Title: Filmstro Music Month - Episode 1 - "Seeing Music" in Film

Hi, this is Nino from Cinema 5D. Together with the guys at Filmstro, we are starting a new series of tutorials looking at music for film. And we'll dive right in with Seb from Filmstro. Hi Seb. Hi Nino, thanks for having us. Yeah, well, thanks for being on this, common tutorial. We'll talk about in this first episode about seeing music, is that correct? Yeah, that's right. I think there's a really interesting thing that we've created whereby we hopefully are kind of bridging the gap between visual language used by filmmakers and then obviously the more abstract kind of terminology around music that musicians are used to, which even amongst professional musician circles isn't actually that useful, to be honest. So we've kind of broken it down into three key elements, which we feel are sort of the building blocks of music. I will tell you up front what they are, but I want to dive straight in and literally show you these in some video clips I've got prepared. So we have, first of all, there's the element of momentum. The second element is depth. And the third element is power. So let's dive right in. I'm going to show you a small clip here from one of the Bourne films. And I'm just going to hit play and we're going to check this out and then I'll say a few words about momentum.
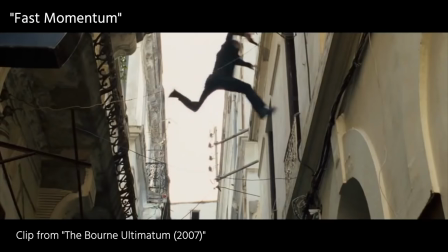Okay, so as you can see, there was really, really fast, percussive beat,
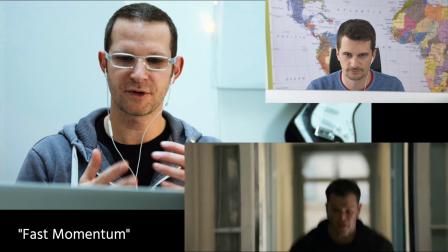101s
incredibly kind of high frequency music in the sense that there were a lot of elements happening.
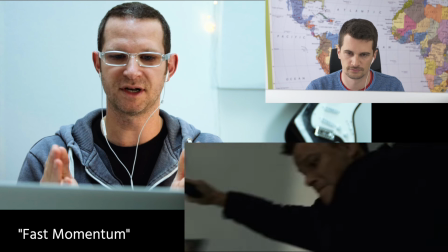106s
If you were to do a very, very an analogy, I guess it would be the difference between something like this, which is very, very slow, to the difference between something like this.
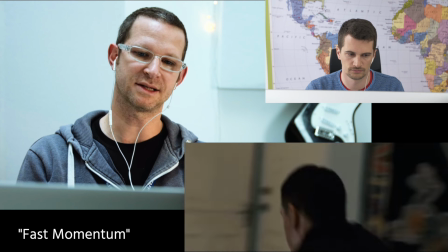116s
So that's, for me, that's high momentum, that's fast momentum. The next clip, let's dive straight in and look at something which is completely the opposite. Yep. So here you're going to see some music which is very, very slow. Let's watch this next clip together.
You can embody the best of both worlds.
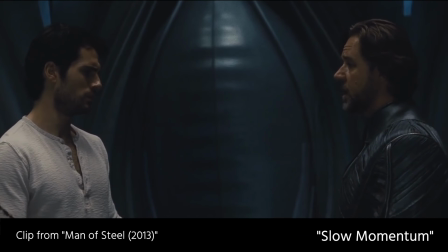130s The dream your mother and I dedicated our lives to preserve.
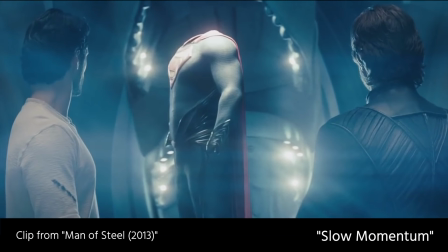138s The people of Earth are different from us, it's true. But ultimately...
So in that clip we could see, there literally wasn't an awful lot happening. Musically there was kind of just this bed, it was a kind of support, it was practically just an ambience. And there weren't, we couldn't hear many notes, we couldn't hear much melody. There certainly wasn't a kind of that fast element. What I think is interesting, if we could just go from the top again and watch that first clip again,
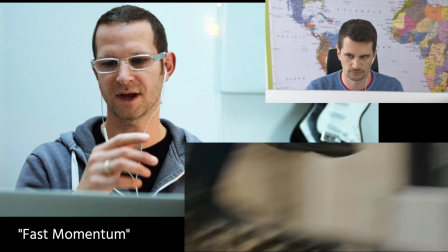164s
and just notice how from a filmmaking point, you can probably say something about this as well.
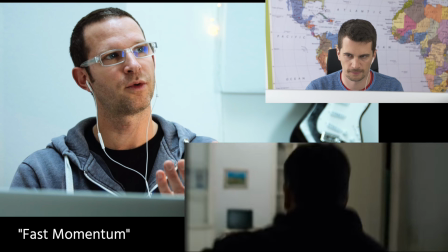168s
It seems to me that in the first clip, what is also happening in terms of momentum is also happening visually.
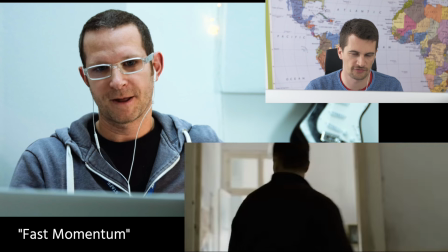175s
So, would you... Absolutely, it's like a fast sequence of cuts.
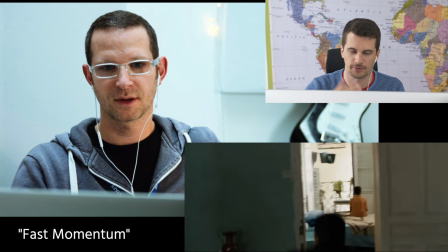180s
That is supported by also actually having a lot of percussive elements actually gives you a chance to edit very quickly.
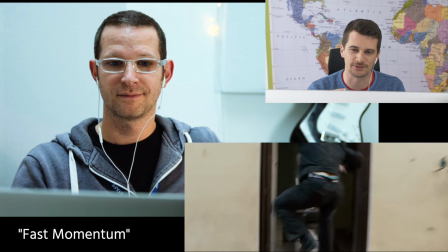187s
A track like that makes it easy to cut to if you have a finished track, to start with.
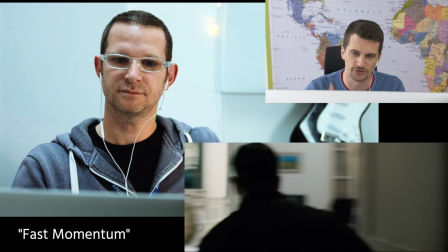193s
But obviously, if it's composed on top of the music, it supports each other.
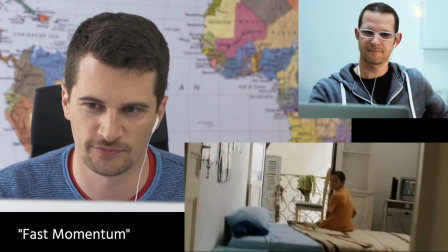198s
Yeah, fast-paced camera movement, a lot of handheld stuff.
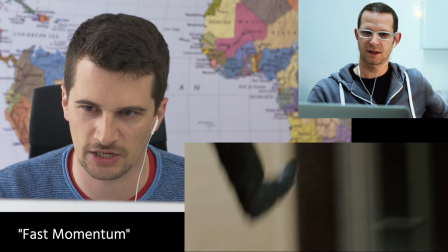203s
A lot of actually surprisingly close shots or medium-sized shots,
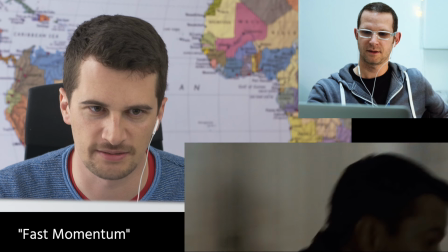208s
which actually makes the movement look even faster, kind of.
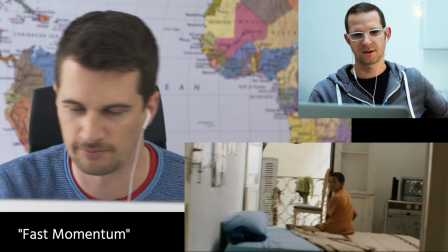213s
Like if you use a wide-angle lens close to an actor, moving with him, that kind of supports that.
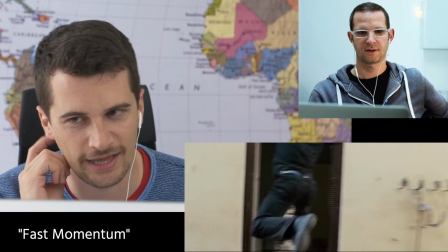219s
And imagine that clip with a classical piece of music.
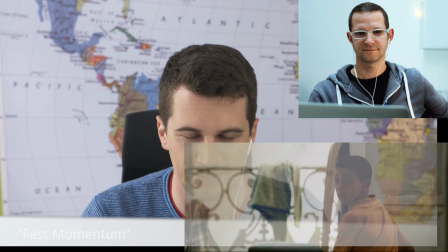224s
It would have a completely different feeling. And exactly. This is the obvious, I think, the obvious soundtrack to this type of camera work and edit. Exactly. And so as a contrast then in this slower one, if again we talk about that one then from your point of view, from a layman's point of view, because I don't know of course that much about film, and obviously our expertise is the music, I feel like there's not even much happening in terms of visuals, right?
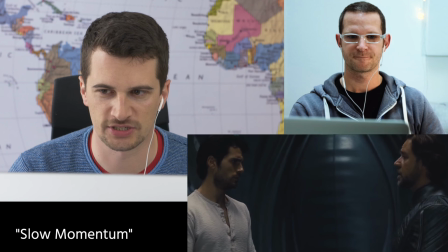251s
What would you say? Absolutely. It's just, it's a conversation basically.
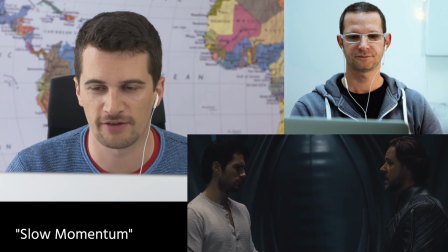255s
What I find interesting is that you have musical elements used as Foley.
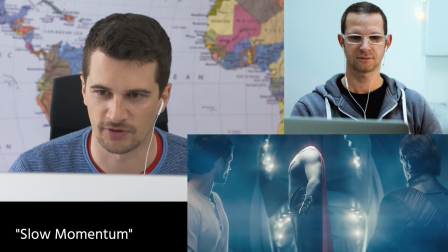261s
You have like this gate or door opening in the background, revealing the Superman costume,
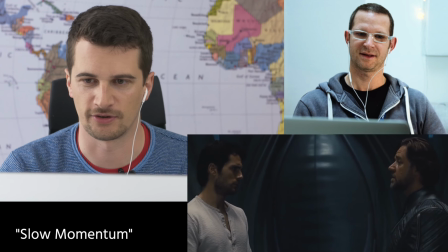267s
and the turning of this statue which wears the costume itself.
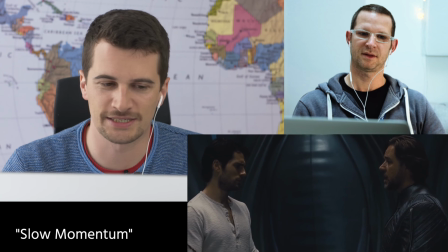273s
It's basically a score.
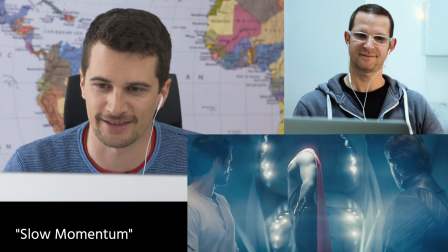275s
So you hear that this is actually the orchestra playing that, but it is used as Foley, which is an interesting element.
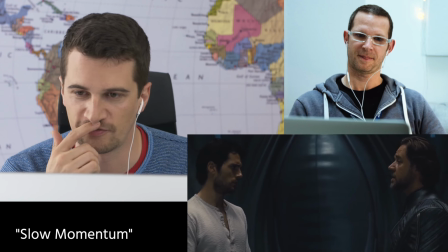283s
So it's kind of, and that also, like from a filmic standpoint, that kind of lifts
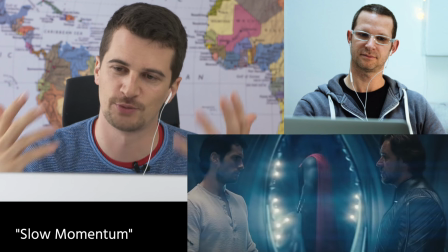290s
this, how should I say, the aura of that Superman costume to a different level, because it kind of,
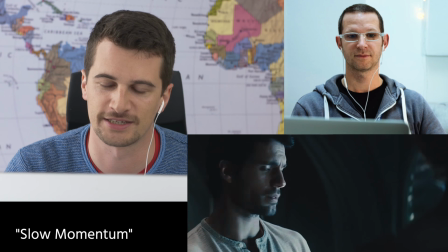296s
it brings it up to something more important, subconsciously, I think, because it's not just, you know, some added Foley.
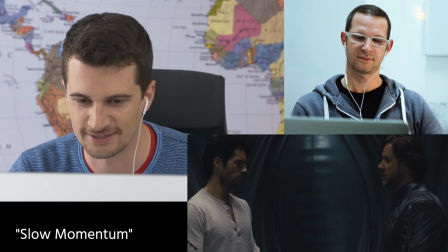305s
It's definitely, you know, that you know, you hear that this is orchestra making these sounds, which is completely unrealistic.
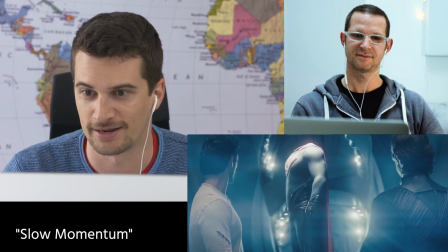313s
But of course, you know, like for a supernatural film like Superman, like a Superman character is absolutely fitting. Yes, absolutely. So that, Phil, thanks for giving me your kind of point of view in terms of the, you know, the camera work, the kind of underlying scene, the emotion that needs to be kind of portrayed. And you're absolutely right. I mean, I'm going to say a little bit about instrumentation in a little bit, but let's move on first and look at the next key element. So we've done momentum, which is the kind of the difference between something very, very kind of fast and full paced compared to something much more empty, much more sparse. So the next one is depth. Now, if we watch the next clip together, this is an example of very, very little depth. So let's watch it, and I'll say a few more words on that.
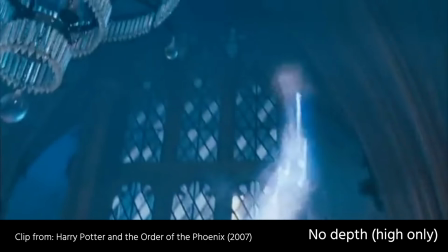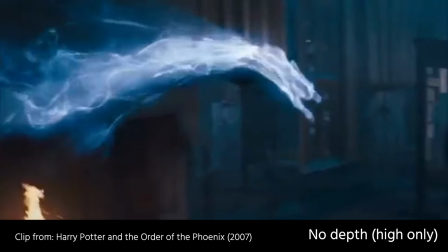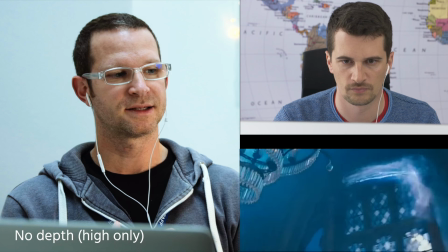361s
So in that one then, what I think again is interesting is that, so for us,
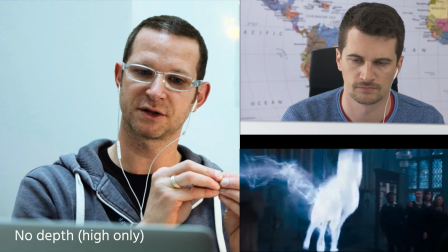365s
we would say that this is not a lot of depth at all, because for us depth is defined by literally how deep something is,
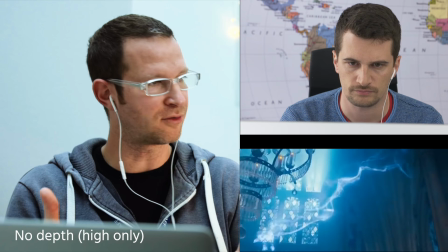371s
how full-bodied something is, the shading, the gravitas, you know, the weight of something.
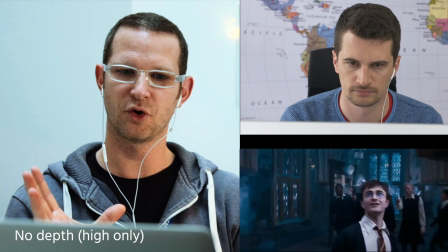376s
And again, these are all fairly visual, fairly kind of normal kind of terms, I guess, from the art world, things like, you know,
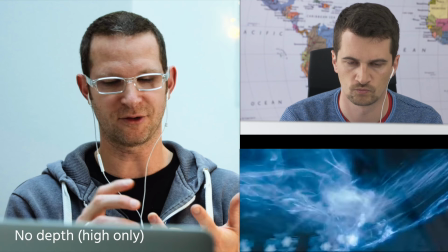381s
shading and you know, depth itself perhaps, and, you know, adding,
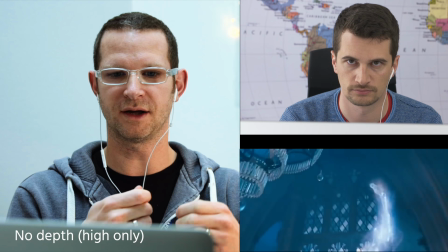387s
I don't know, kind of extra kind of lines or more body, I suppose, to something.
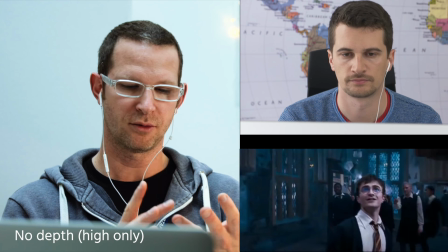394s
In music, I guess we would talk more about kind of tone, mood, you know, emotion, those kinds of things.
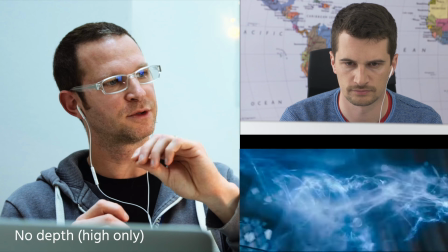399s
And for me, this clip was, it was very, very high. So all the instruments were basically high up.
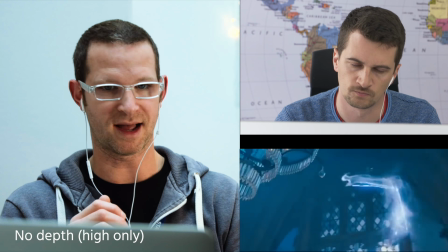405s
So think like a female singer singing quite high as opposed to a man singing very, very low. Let's move straight on and look at the opposite then.
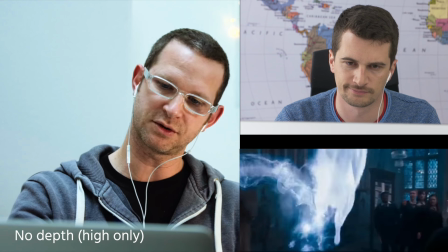412s
So if that was no depth at all, let's watch the next clip for a lot of depth.
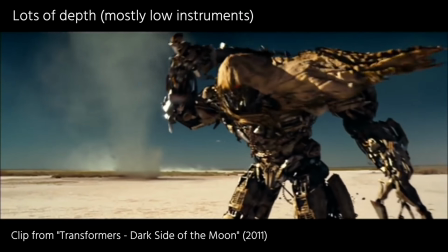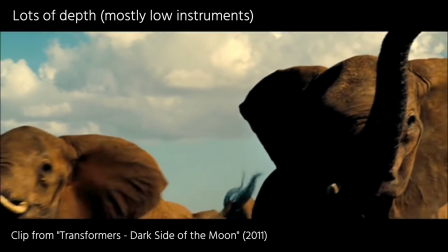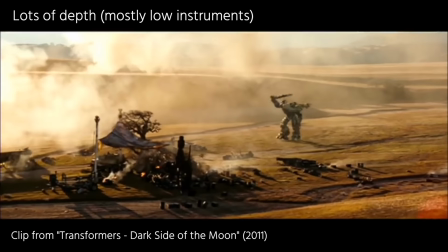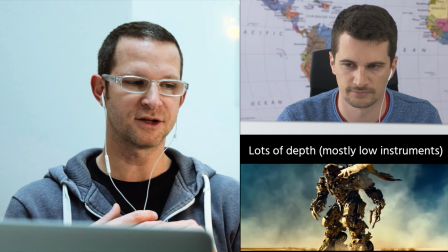433s
So this again, so perfectly, I think, illustrates the opposite of that clip earlier with Harry Potter.
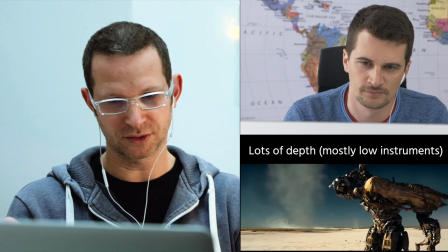438s
So now we have very, very deep sounds, very, very low sounds, and I think also from a filmmaking point of view, I think what would be great,
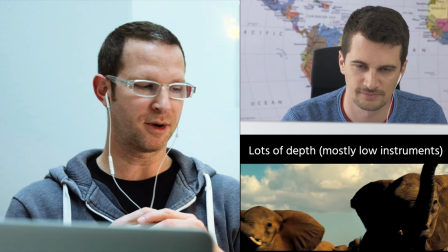447s
we'll look at both clips again, but I'd love your kind of opinion then on also,
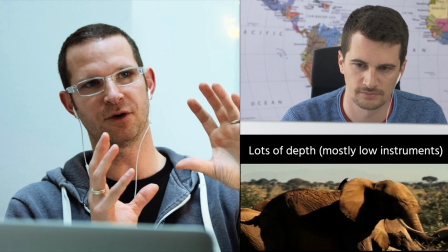452s
because to me, I would say from a layman's point of view, in Harry Potter we were literally looking up.
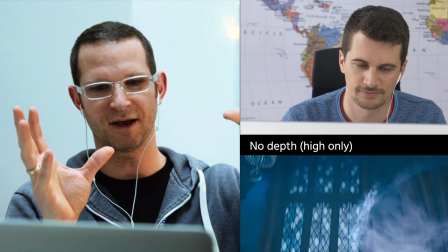457s
And there were these sprite-like kind of beings, very ethereal, very light,
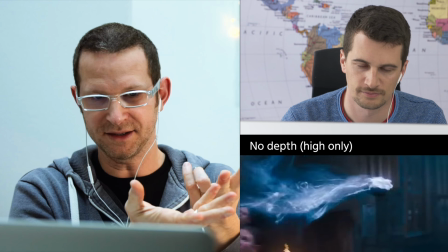462s
clearly not actually made of much, so they're very weightless, again supporting the idea that it's up high.
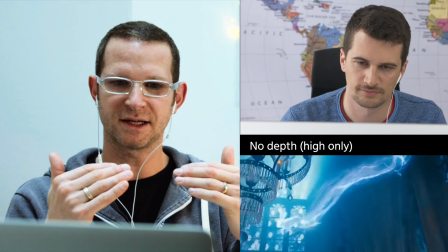467s
And I think there's just this unambiguity. It's very, very clear to me that, you know, what you see is ultimately kind of what you expect to hear.
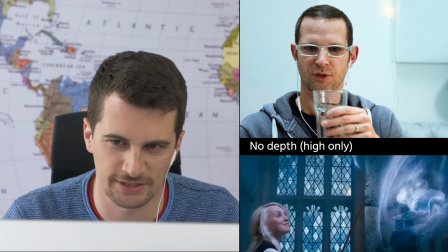473s
So basically, what you see here is some, you know, actually, it's like a rabbit made out of,
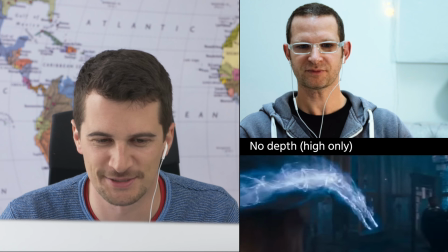482s
I don't know what, smoke or something,
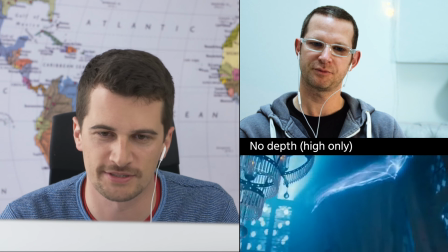485s
And it more for me describes the feeling that the characters in the movie have when they see that,
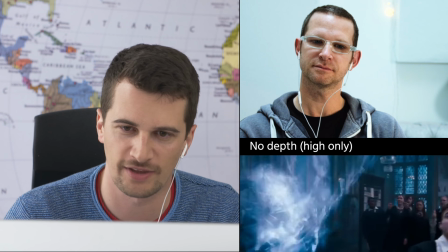491s
because it's kind of a jolly feeling. It's happy.